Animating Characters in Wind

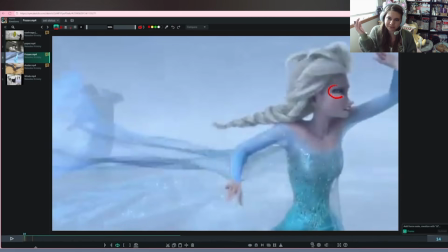(4:18)
They're not fully opened because there's this invisible force like hitting your eyes, and it would be hard to look completely open. As you know, if you're walking in the wind, you're going to squint, and also to avoid dust and particles getting in your eyes.
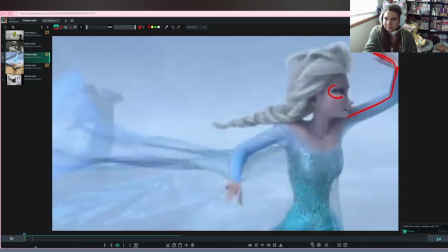(4:33)
Part of the acting, plus the blocking of the wind here with her arms.
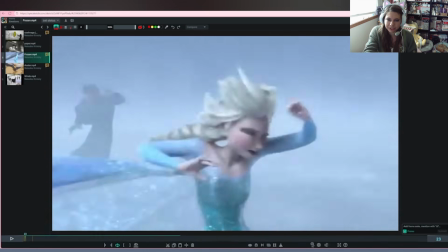(4:39)
And then here she gets pushed by the wind.
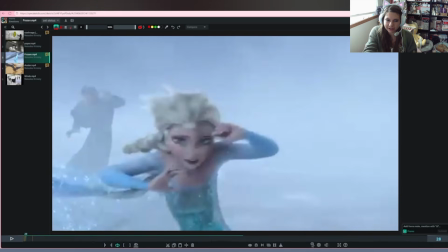(4:46)
And as my arrow shows
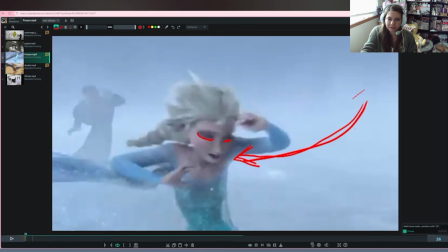(4:50)
here, she's getting pushed from the wind this way. She closes her eyes too because it's such a strong force pushing her.
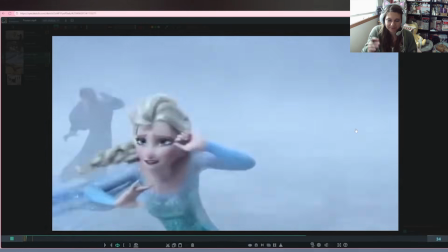(4:59)
But we can feel that invisible force pushing her right there before she sees Han and turns around.
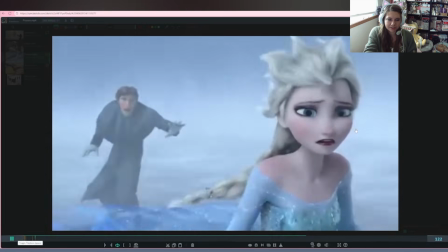(5:05)
So Han here as Hans is walking through the snow, he's also blocking his face because of the snow and the wind,
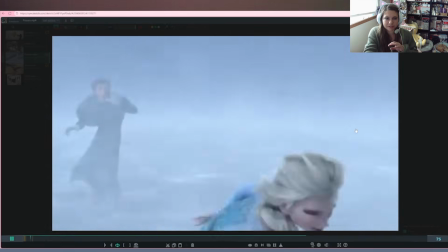(5:16)
but also feels like he is walking through an invisible force, that there's something pushing on him and he can't just walk normally.
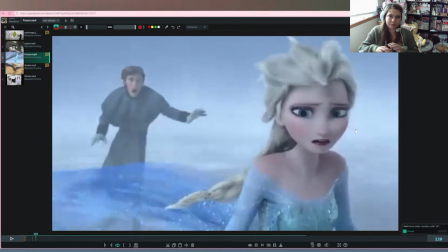(5:24)
There is something pushing against him, like if you're swimming through water and you're pushing through water with your hands,
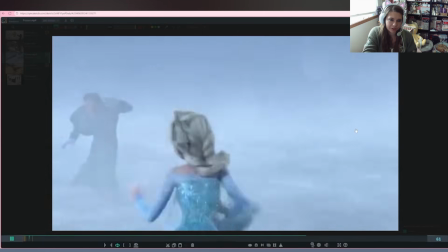(5:33)
he's pushing through wind, and it doesn't feel like he's just walking normally. It feels like he has some sort of resistance pushing against him.
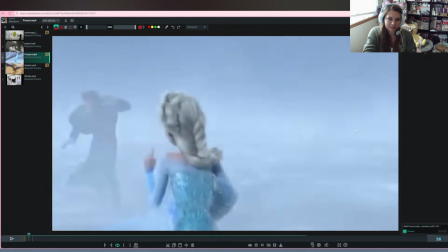(5:41)
And we need to feel that if we were to do a walk in the wind as well, that invisible force pushing us like this.
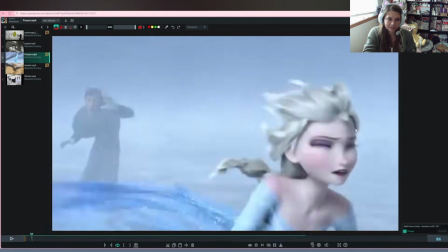(5:49)
And that we can't just walk, even just blocking, we can't just walk normally.
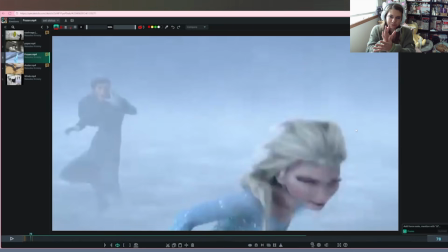(5:53)
We have something pushing against us that we are pushing back at, two forces, and we need to be able to feel that in the animation.
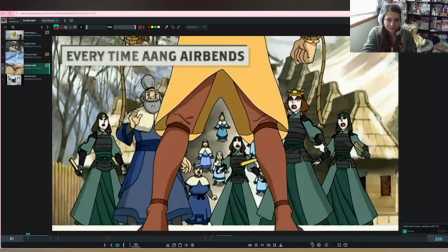(6:02)
One fun thing that we have with Avatar is airbending,
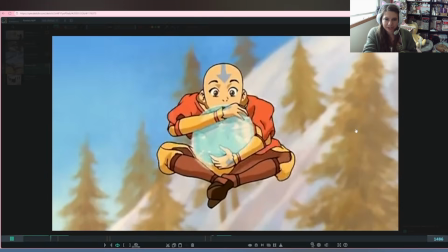(6:07)
which is a creative way to show animation with wind, where you're creating wind here and he's using wind to help him out.
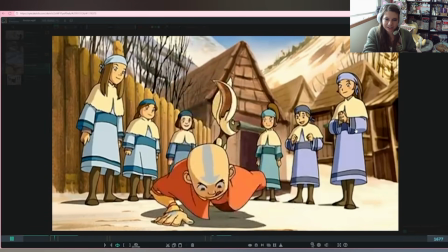(6:16)
Here we have him doing push-ups, and then he starts using his airbending to push himself up.
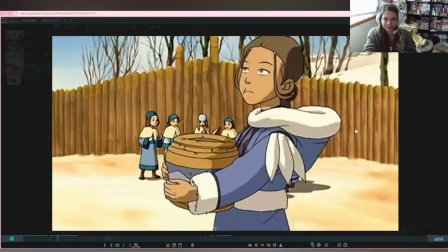(6:24)
And we of course draw the wind because we want to be able to see it, even though typically you couldn't see it.
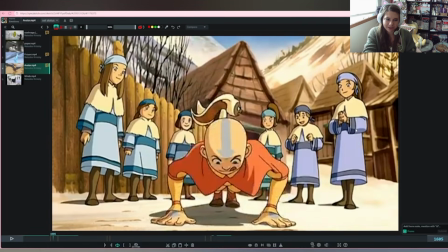(6:29)
But it's a fun creative way to use wind in animation, because we can add magic in there, because airbending is kind of like wind magic, and he's using that airbending to push him up,
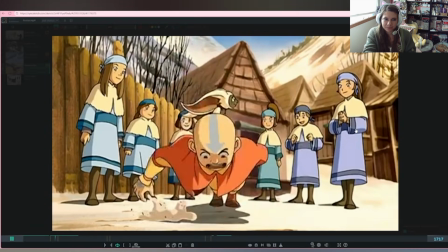(6:42)
which is a fun way we can add to the animation.
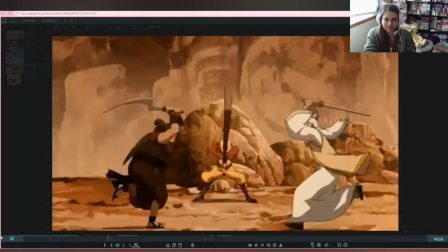(6:48)
More examples. Here is Aang using his airbending to push everyone.
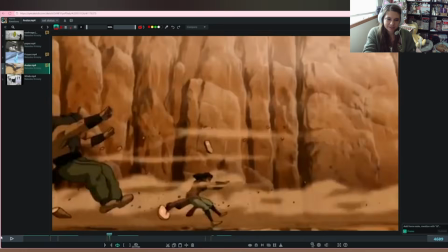(6:56)
You can really feel that force, the invisible force of him pushing everyone with the wind here.
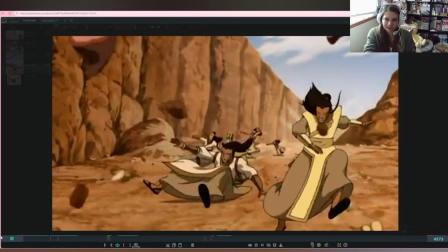(7:02)
As everyone flies off, they're being pushed.
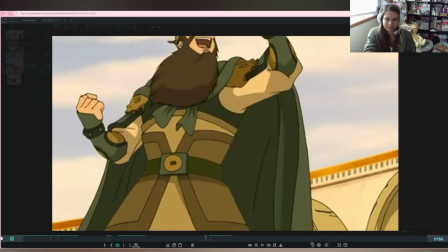(7:08)
Another example of him pushing people with wind and them reacting.
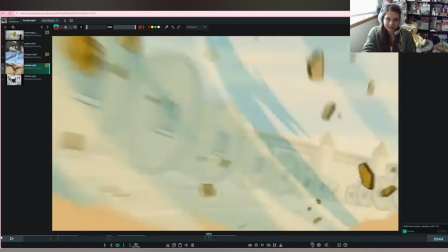(7:16)
And it's also unique here because since he's doing the airbending, he's not reacting to the massive amount of wind.
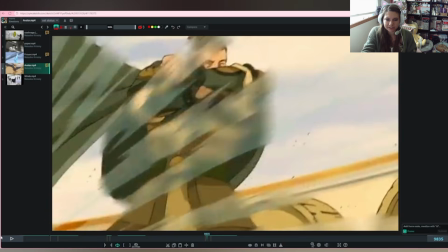(7:22)
His clothes are reacting, but he's not reacting to all the wind around him, because he is doing the airbending,
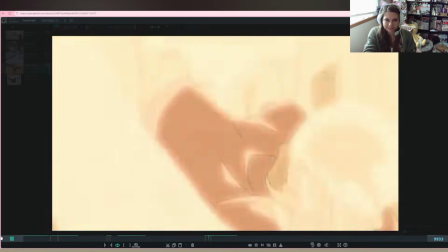(7:30)
and the other guy's reacting to it, trying to keep himself from flying, which he doesn't succeed at doing
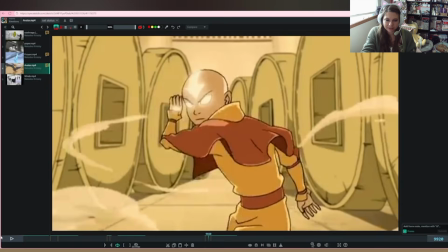(7:38)
by the invisible force. But
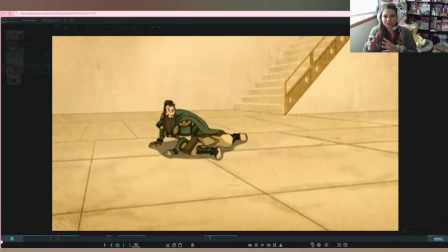(7:46)
Aang uses his magic and pushes him, or airbending and pushes him.
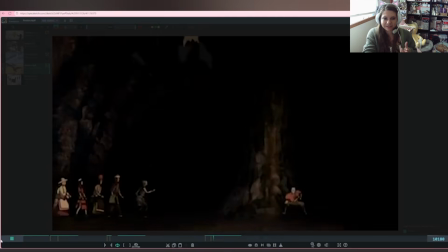(7:52)
But these are all fun creative ways that we can use wind in our animation, besides just realistic stuff,
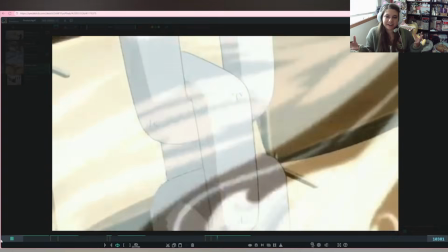(8:00)
because it's animation and we can be creative and put magic in there, even if in real life you can't do stuff like this.
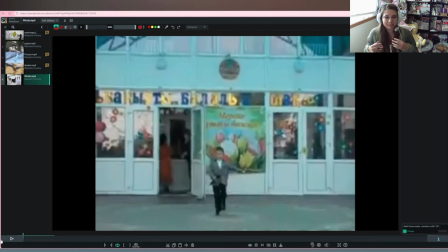(8:11)
So let's get started planning our own animation shot with the wind. Here I have a